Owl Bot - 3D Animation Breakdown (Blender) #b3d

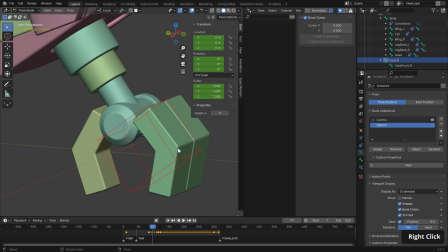We'll look at this rig in more detail in upcoming course videos, as well as other ways to optimise our rigs so we're not overladen with thousands of controllers.
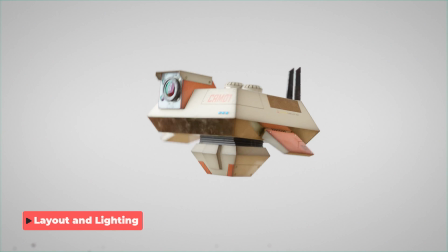The bots, for the most part, exist in isolation, with only a few environmental details to ground them.
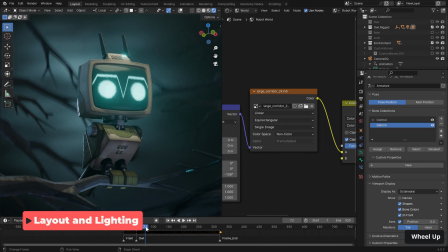However, owlbots scene is at night,
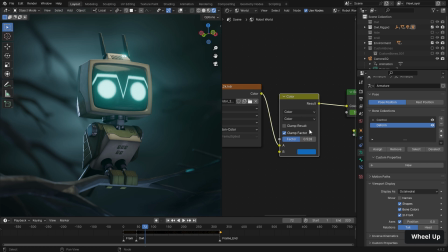so the HDRI image that has been used in previous scenes has a strong blue tint mixed in with a colour blend mode.
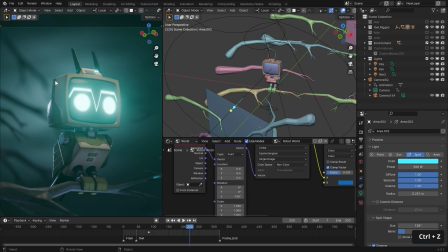The HDRI light is rotated to ensure that there is a nice rim or catch light on the owl,
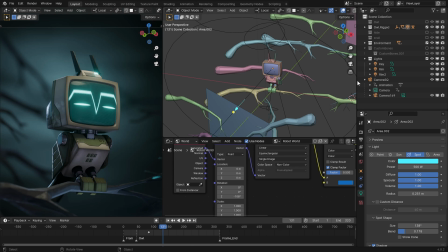separating it from the background ever so slightly and accentuating that effect is our first rim light which we can see here which is a large cool area light just adds that little bit of extra backlight and in the same way we have a bottom light
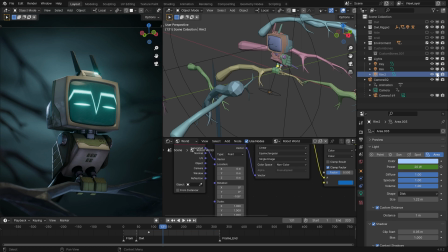here which just highlights the feet and again gives the branch a bit more definition and then up to the main key light which is a warmer light and acts as an almost studio light,
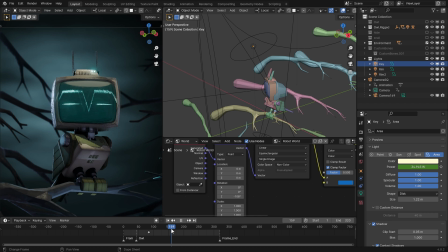so a large soft light source that also happens to catch nicely on the shiny elements here. And the final light is a spotlight which mimics the effect of the light being emitted from the CRT screen.
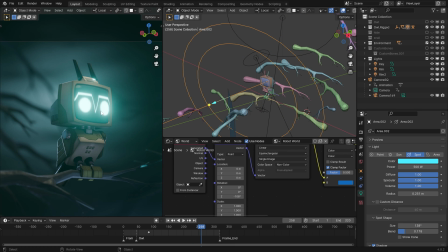Now this light might not be necessary in cycles as the emission shader actually emits light onto surrounding elements, but in Eevee it doesn't do that, at least not yet.
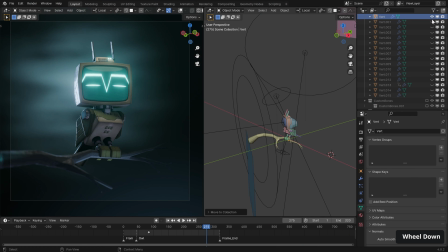Tree branches were also created in order for the owl to have something to perch on and to have some added visual elements to add a bit of interest and frame the character.
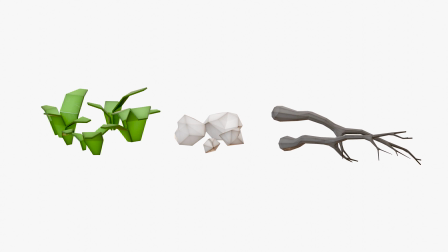The style of these branches aligns aesthetically to the previous environment parts, being mainly faceted low poly without too much distracting texture. We'll look into how to create these as well.
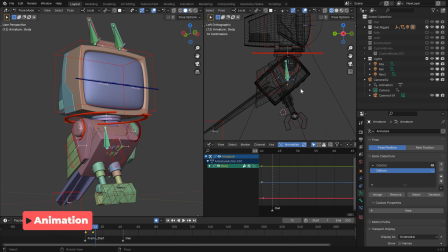My preferred method of animation with these characters that don't strike any particularly extreme poses is to take a layered approach, animating the body first, which already feels quite dynamic due to the constraint setup,
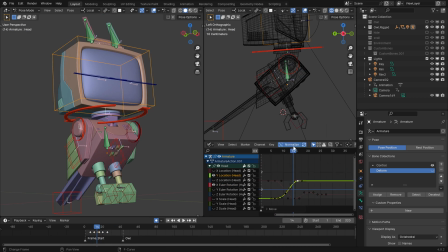and then down the bone hierarchy as either secondary inertial animation or animation with a little bit more intent,
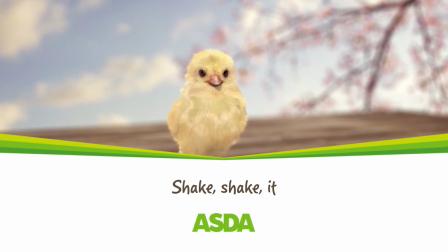like lifting the legs to settle on the branch. I've animated a few birds in the past, so I didn't use any video references this time,
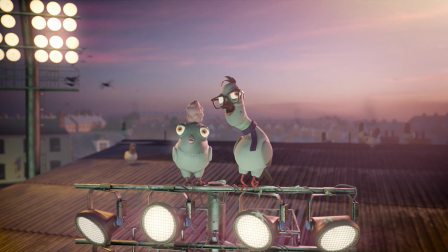but I find having actions take place over sometimes only a very few frames a good way to increase the appeal and bird-like jitteriness.
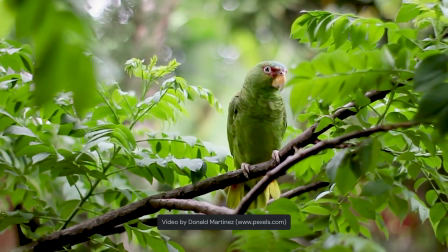I particularly like the action that birds tend to take, where like other animals, they start shaking from the top of their head and that journeys all the way down to their tail.
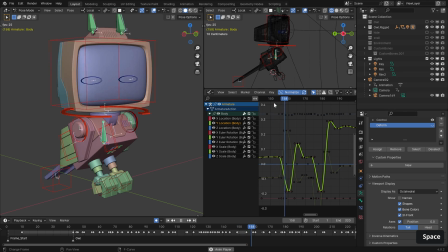Another little technique I like to use is a slight drop in the body when the head turns. This is to add that little extra anticipation and I feel gives more weight to the head as the body attempts to retain the balance with some compensation.
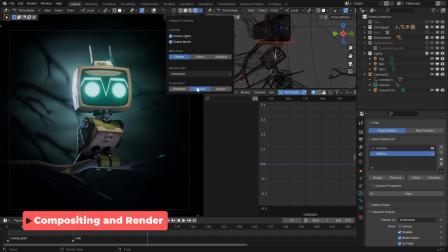Real-time compositing is now a thing, and the usable nodes in Blender 4.0 have been greatly improved, so a lot of the post-production can be seen in real-time.
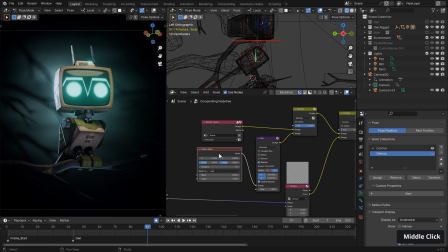In this scene there is a vignette created with a blurred ellipse multiplied on top of our render,
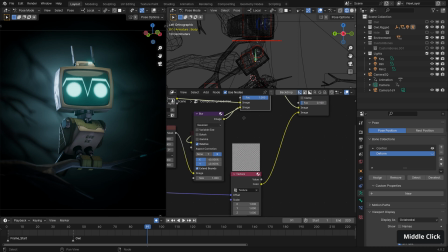some film grain using a cloud texture created with the texture properties tab,
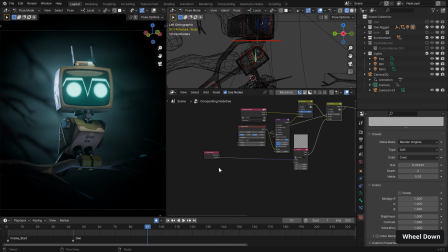and a very small scale with animated offset based on the frame number, a little softening, lens distortion, sharpening and a little bit of colour grade,
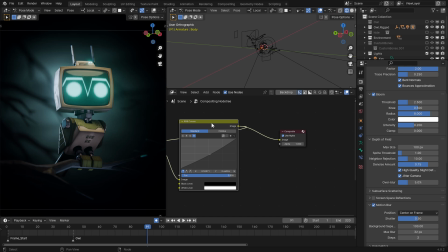using the RGB curves to increase the overall contrast as well as tweaking the red and blue channels to give a slightly warmer image.
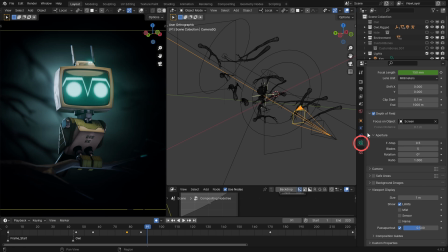Jumping into the render properties, along with the camera focal length to mimic how a documentary film would be shot from afar, I switched on depth of field for a bit more background separation, as well as the jitter camera option that samples slightly different camera positions in order to make a more accurate edge defocus.
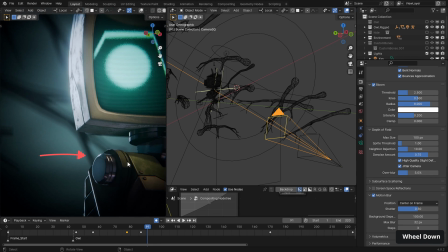This can result in some grainy smaller details of high contrast like the highlights here, so to combat that we might need to crank up the render samples.
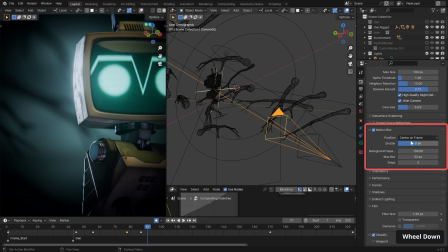In order to appreciate the quick movement of this character I've also switched on motion blur with three steps to ensure that the rotational motion also has enough samples to look good.